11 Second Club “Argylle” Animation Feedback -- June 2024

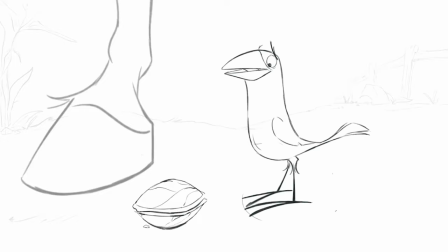[0:05] it's just like crushing an egg or you ever hit a melon with a hammer it's like like the twist you ever do the twist it's like doing the twist one two three and crush that hit
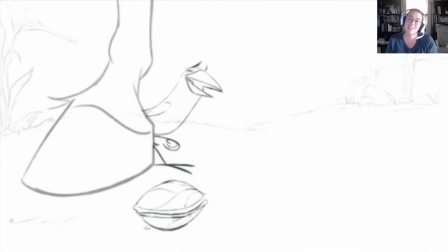[0:16]
hey kentsu congratulations on winning the 11 second club for this month my name is nicole hare i am a supervising character animator over at halon entertainment um i've been in the industry for over 28 years.
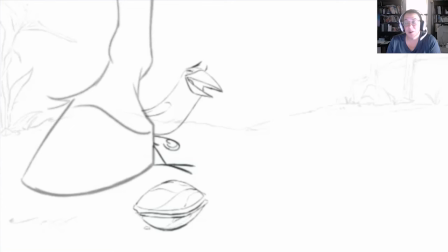[0:31]
And yeah, my website is NicoleHair.com. All right, let's take a look at this. I love this animation. I think it's really a fun piece. So a couple of things that I really like about this. I like the simplicity of the background.
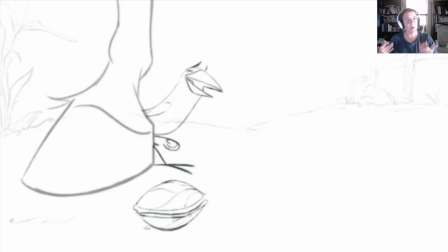[0:46]
I like that you're not, you're not distracting from the animation by having an overcomplicated background. There's information back there. I can see, you know, the tree and the fence and there's info there, but it's not distracting, which is really nice.
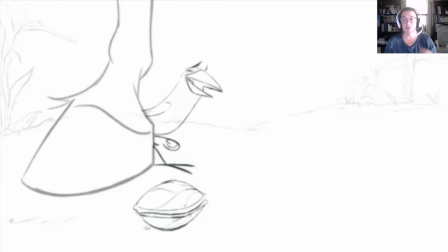[1:03]
I also really like the fact that you're utilizing the space in your scene. You're actively having your character start from behind this horse's leg, come forward and actually utilize the whole space, including having him flying off at the very end, which I think is really smart.
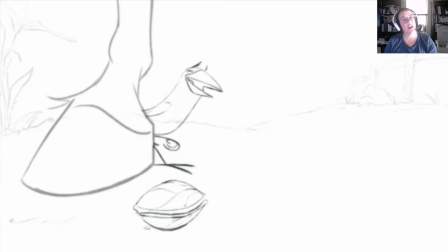[1:22]
But let's take a look at this really quickly together and then we'll go into the animation itself.
It's just like crushing an egg. You ever hit a melon with a hammer? It's like a twist. You're doing a twist. One, two, three. Crush that.
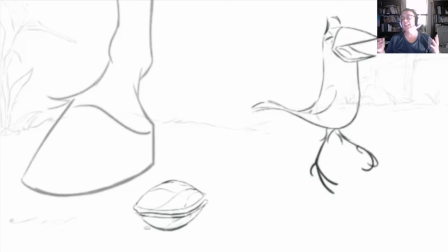[1:39]
It's just such a fun personality. He's the voice versus the bird that you've got. Fun design, but the voice versus the bird, they fit so well together. And that's just one of those things that is really making this animation shine.
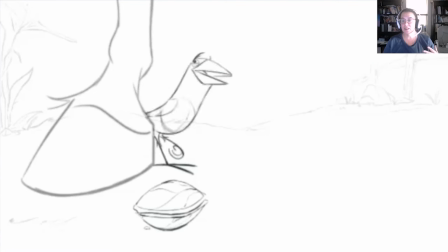[1:57]
All right, I'm going to mute this real quick. So the birdie comes in, love that you're tracking your arcs in here. You're switching though some things. Like here, when I'm looking at it, I'm mostly focusing on the body.
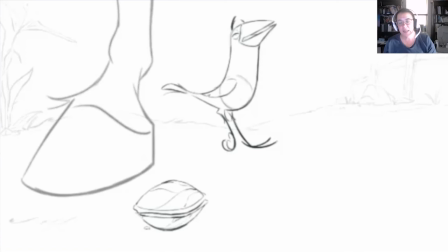[2:14]
And that's really where you want your audience's eye, which is really cool, but I'm watching just a couple little things that are standing out to me, and one of them actually has to do with the leg that's up in the air right here.
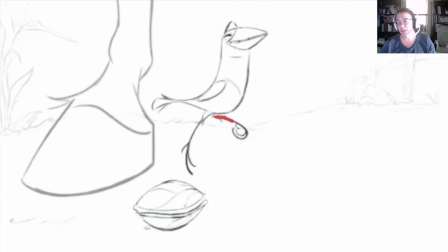[2:30]
So when I look at this leg, I'm just going to draw over this. Let's grab a different color that shows up maybe a little better. Maybe the screen will show up a little better. Yeah, that shows up nicely. So when I watch this leg as it's coming in.
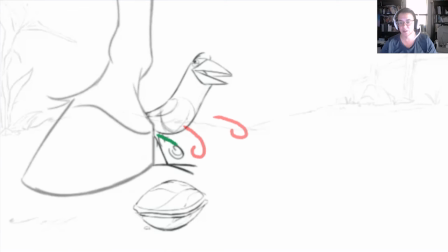[2:46]
All right, we're animating on twos, which is a very traditional way of working. I know that this leg is coming here. I know from the arc of the leg, I'm looking at the overall,
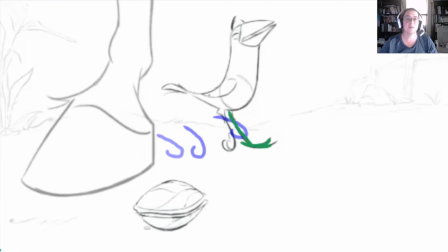[3:01]
but what's happening visually is the foot is actually swapping space visually with this other leg. And the reason for that is if you watch how the other leg is moving, you can see that it's coming up. It feels like this leg that I'm drawing in the pink,
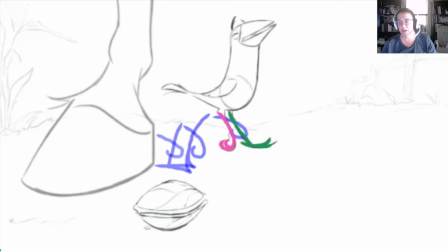[3:20]
it feels like that leg should be actually switching over to this side. And it's sort of a twofold thing. It's one, the fact that the leg, the foot is spread out and the other one is curled.
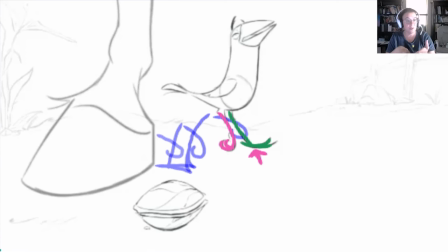[3:35]
And then in this one frame, you're swapping the foot that's curled and the foot that is straight. If you went in and allowed in one frame, so let's say on this frame here,
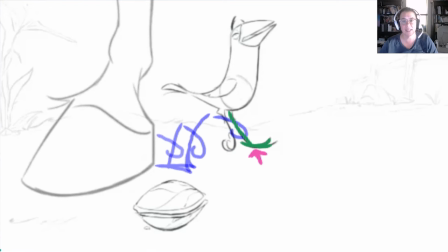[3:51]
erase the pink leg, if you allowed that leg to have just a tiny little bit more drag behind. So even if the foot is right exactly where it is, but if you allowed those that foot to be a little bit more open for just one more frame.
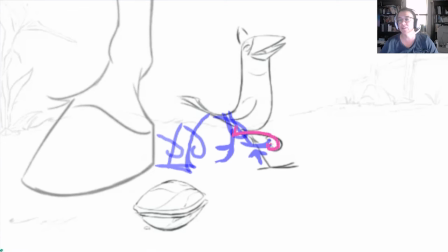[4:10]
Then what would happen is when it comes up here and goes into here, you're saying to the audience, hey, my foot is doing this. All right. So it would make it just a tiny little bit easier for our audience's eye to really follow what that foot is doing and not swap.
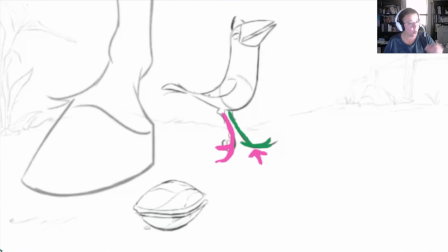[4:30]
So you can see how just putting in that extra one frame of drag on those toes really helps showcase that that leg is switching space rather than the visual one frame switcher.
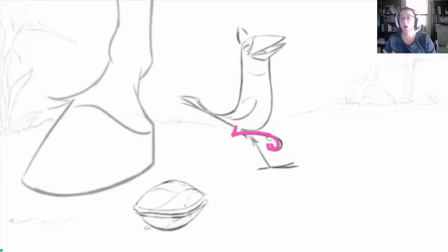[4:45]
You're allowing the audience to follow it along on what exactly is happening between those two feet. So it's just adding one more breakdown in there. All right. And then on the other foot here, when it comes up, use it green for that foot.
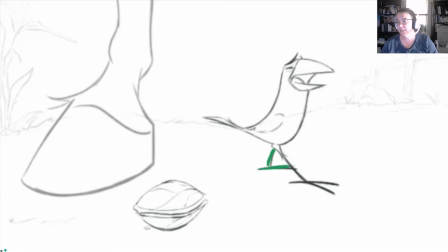[5:04]
We're here, we're flat. and then you're coming up here. If you do the same sort of idea where on this frame coming up, you're just allowing the feet to have just a little bit more of an open into there.
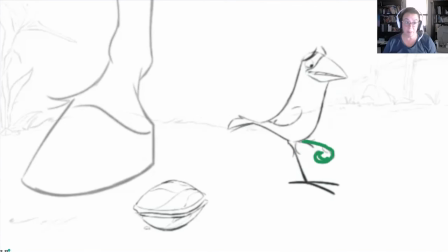[5:20]
It just allows just a little bit more drag. So I love the poppiness of the animation, but it's just adding a little bit more clarity into the limbs as to which limb is doing what. And like right here,
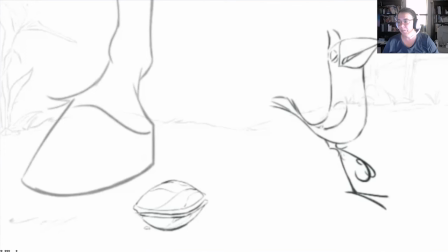[5:35]
you're getting that that nice drag behind here that is helping really showcase where that foot is going. Now the other thing that I would recommend is right here when that foot is coming down put a little bit of a drag. Sorry wrong color.
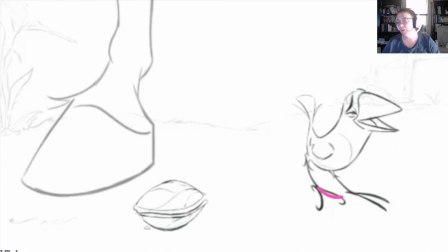[5:54]
Put a little tiny bit of a drag on that toe so that that way you're allowing once again you're allowing our audience to really see what's going on here so maybe here you open it up just a little bit more add in a little bit of a drag here and then that will
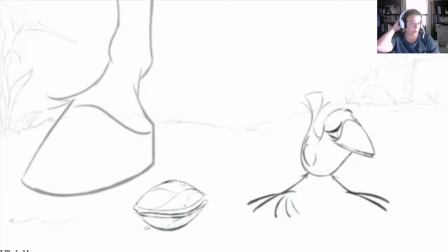[6:11]
then allow the audience to follow what the character's feet are doing and it's just a general idea of allowing a little bit more overlap a little bit more drag on those feet as you're coming through like here it's coming in
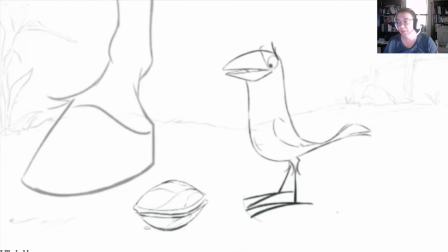[6:29]
maybe a tiny little bit of an overlap drag on those toes as they come down. Same thing here. So I would just go through the feet and see if you can add in just a little bit of extra drag, which will then help subtly
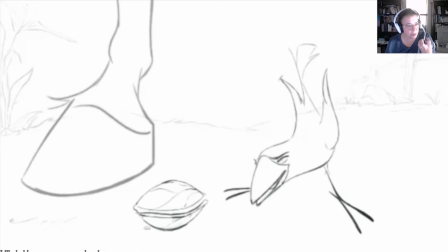[6:49]
help increase that contact with the ground and help make the audience see just a little bit more clearly what foot is doing what thing throughout the animation.
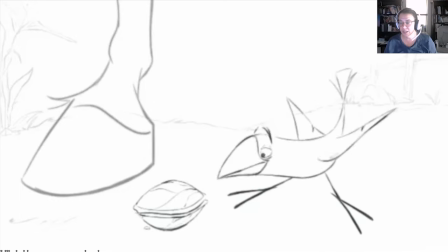[7:04]
All right. I love the contact he has with the horse. I've got to say that's honestly one of my favorite things on this animation.
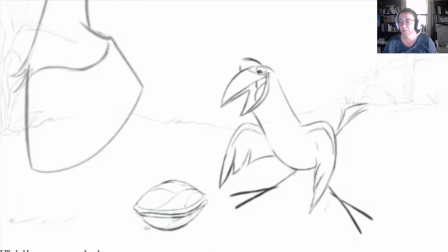[7:14]
All right. Comes in here, foot sliding a little bit here. If he's going to do it, I'd pick up and do just a little bit. If you're going to have the slide in there, make it intentional. So just a tiny little bit of a, of a shifting where those toes have a little bit of a flex coming down.
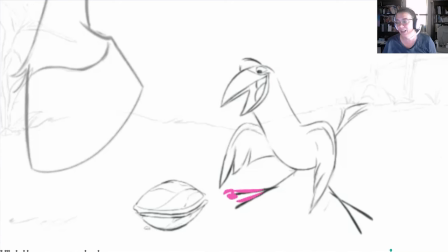[7:31]
So you just get just a tiny little bit flex and then moving those toes over.
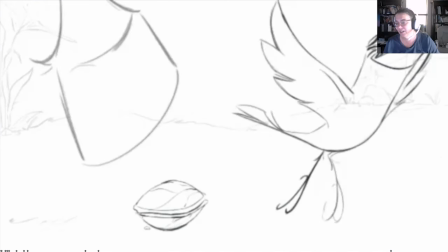[7:38]
It comes in here. Both feet are doing the exact same thing. So maybe this foot, drag it behind just a little bit more. Maybe not curl those toes up as quickly. Just tiny little thing. The other foot.
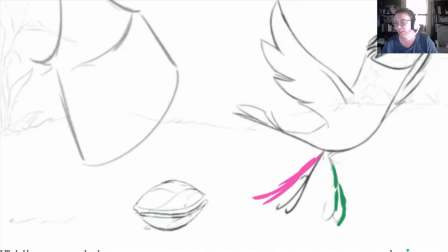[7:59]
I like the other foot curling up but maybe just give it a little tiny bit of a straighter
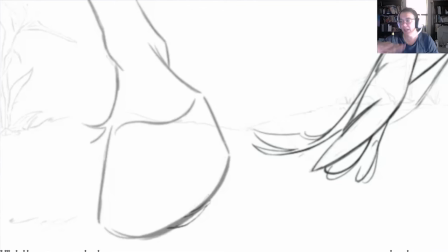[8:04]
toe and then it comes up and as he floats out which is cool.
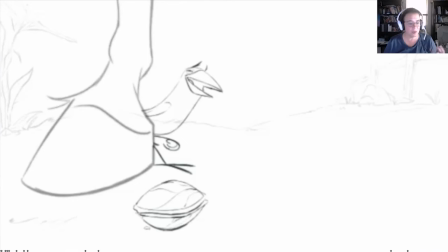[8:10]
All right now so the bird overall I think is working really really nicely. It's really about those feet. I want to look at his his dialogue real quick.